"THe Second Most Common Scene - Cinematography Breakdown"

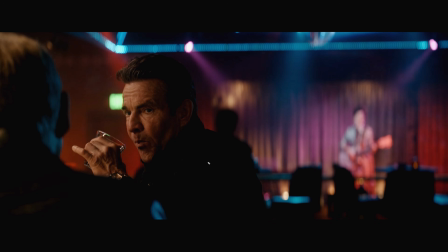If it wasn't a reflective leather jacket, it would be quite the situation to be in. This green light, this is one of those ones where it's like, is that an exit sign? Can we cover that up? But it looks kind of nice too, besides his head.
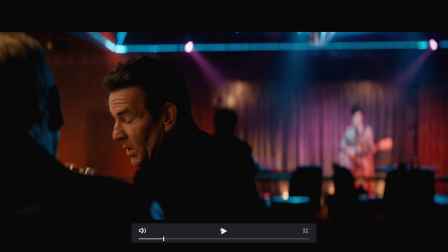Again, strange framing to get all this little background interest in as well. Because if not, imagine we shuffle this way in this shot.
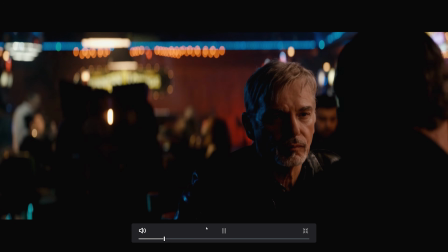There's not that much interesting over there. It looks like a wall. Again, man, now that is a fucking beautiful frame. That is sharp. The camera is still. The focus puller was able to get their marks. Billy is a veteran, so he knows, hey, don't move, dickhead. Do not move.
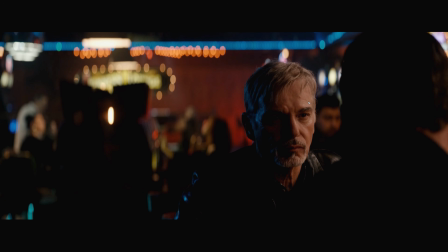If you want to be sharp and you want to be on the big silver screen here and you want to be a star, you'll just stay still and start acting. That's not what you would actually say to him, but he knows, right? He knows what time it is. And this is sharp, and this is beautiful lighting.
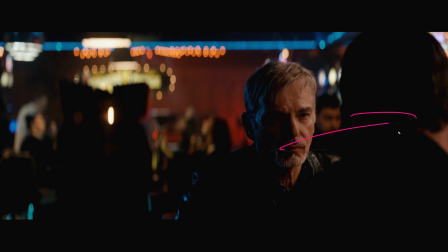And look at, I won't go back to the other image where we were around the front, but you can see why this way is definitely better. Now, what do I always say about backlight? Don't let it hit this guy in the nose. And what do you know? This is the perfect angle, right? Everybody's face is going to be different, which means your angle, and this is also the harder way to do it, right?
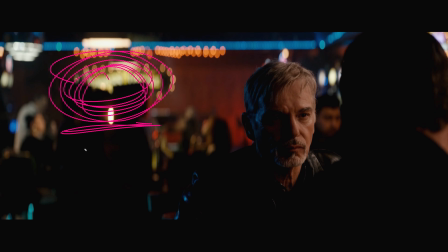Because he's way over here. If he was over here, like in a classic frame, right? His head here, shoulder on this side, and he's looking this way rather than short-siding him this way. It's easier to do because you can get further behind him. Here, with him way over here, you'd want really the lamp like right here in the middle of the shot.
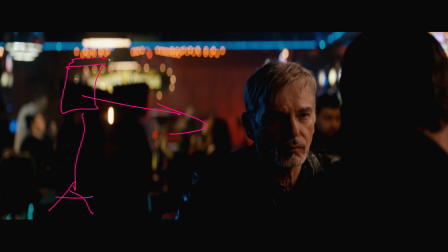This is a sky panel, by the way. You'd want that sky panel this way. And so you'd probably just graze him and run it down the side of his face. But because there's a lot of distance here, it makes getting this light harder to do. So just something to think about when you're framing things up. But that is a beautiful looking image.
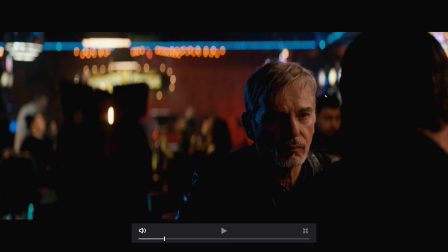Now, what can you do here to cheat it? Say you're in a location that's maybe not as cool as this, or because you can't see the bar, right? We're going to bring down our 4x4 frame of diffusion right next to him. And the plus of putting him this close to this side is we can get that light so much softer because the 4x frame can be right there, right?
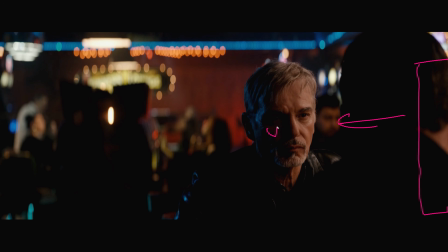This is our little 4x of diffusion. Get a little bit over here. Maybe we stick a little bit of white card on our man here just so we get a little bit of wrap around to the side, or we just angle the 4x, which is probably easier. But because we don't see the bar, let's just nudge him out. We'll sit him on the stools. They can, we'll put up a box so they can rest their hands on the bar.
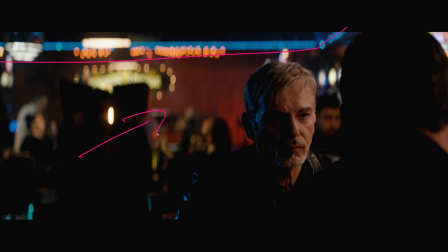But we want this in the background, right? We want this cool line. We want this red behind his head to counter the blue. Lots of different colors going on here, lots of different interesting things. And it looks like fairly easy. But when you start to dissect it, you see, oh, I see what's going on.
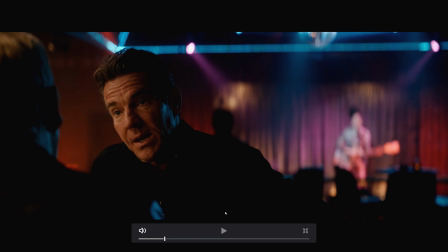Like somebody's doing their homework here. Again, beautiful frame. Get the fuck out of here if you don't think this looks nice, right? Okay, maybe it's dark, right? There's not a whole lot of nuance in the toe, but that's the grade, right?
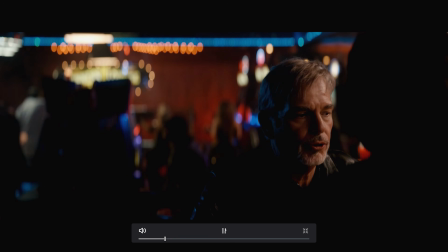That's like you deciding that's the way it's going to be crunchy like that. Again, we go again.
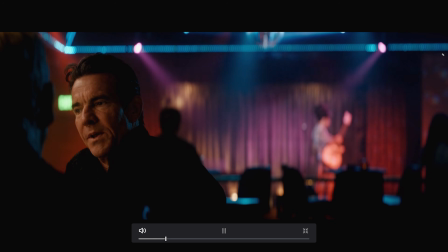See how that blue light disappears too from this shot? Just get rid of the backlight on the person who's facing camera.
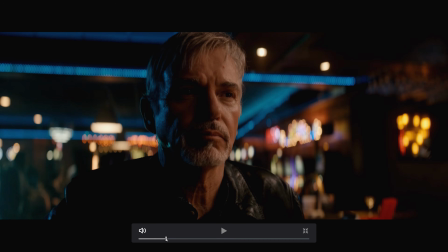Now, look at that jump. This is that same jump we saw in the Mauritanian.
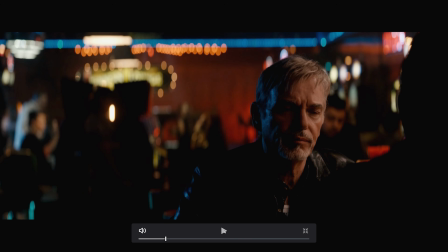How this is like your standard, well, we're shooting on a 50. 50, matching.
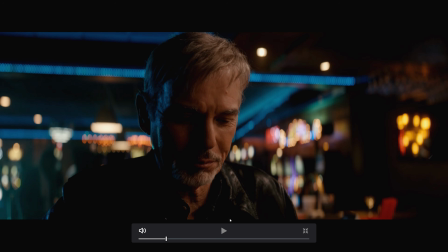Boom, we're in on the 25, right? We're super wide. Or in anamorphic world, this is like a 35 or a 40. We're really in close after being back on a 60 or a 75 before. And see how much more of the room you get, like so much more. This is a very cool location. And then the light, same thing.
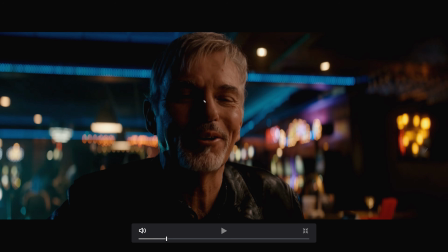You know, we talked about it before, not on the nose, a little bit around this way. And then you decide, like, what do you have to decide in pre-production or before you get on set to make this really quick and easy to do? Haze, number one. Number two, the ratios.
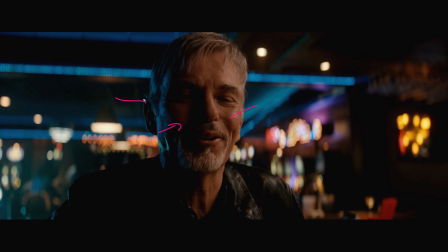This to this to this to the background, right? You got 4 things that you need to keep track of. 4 ratios. That was a terrible. 4 ratios, right?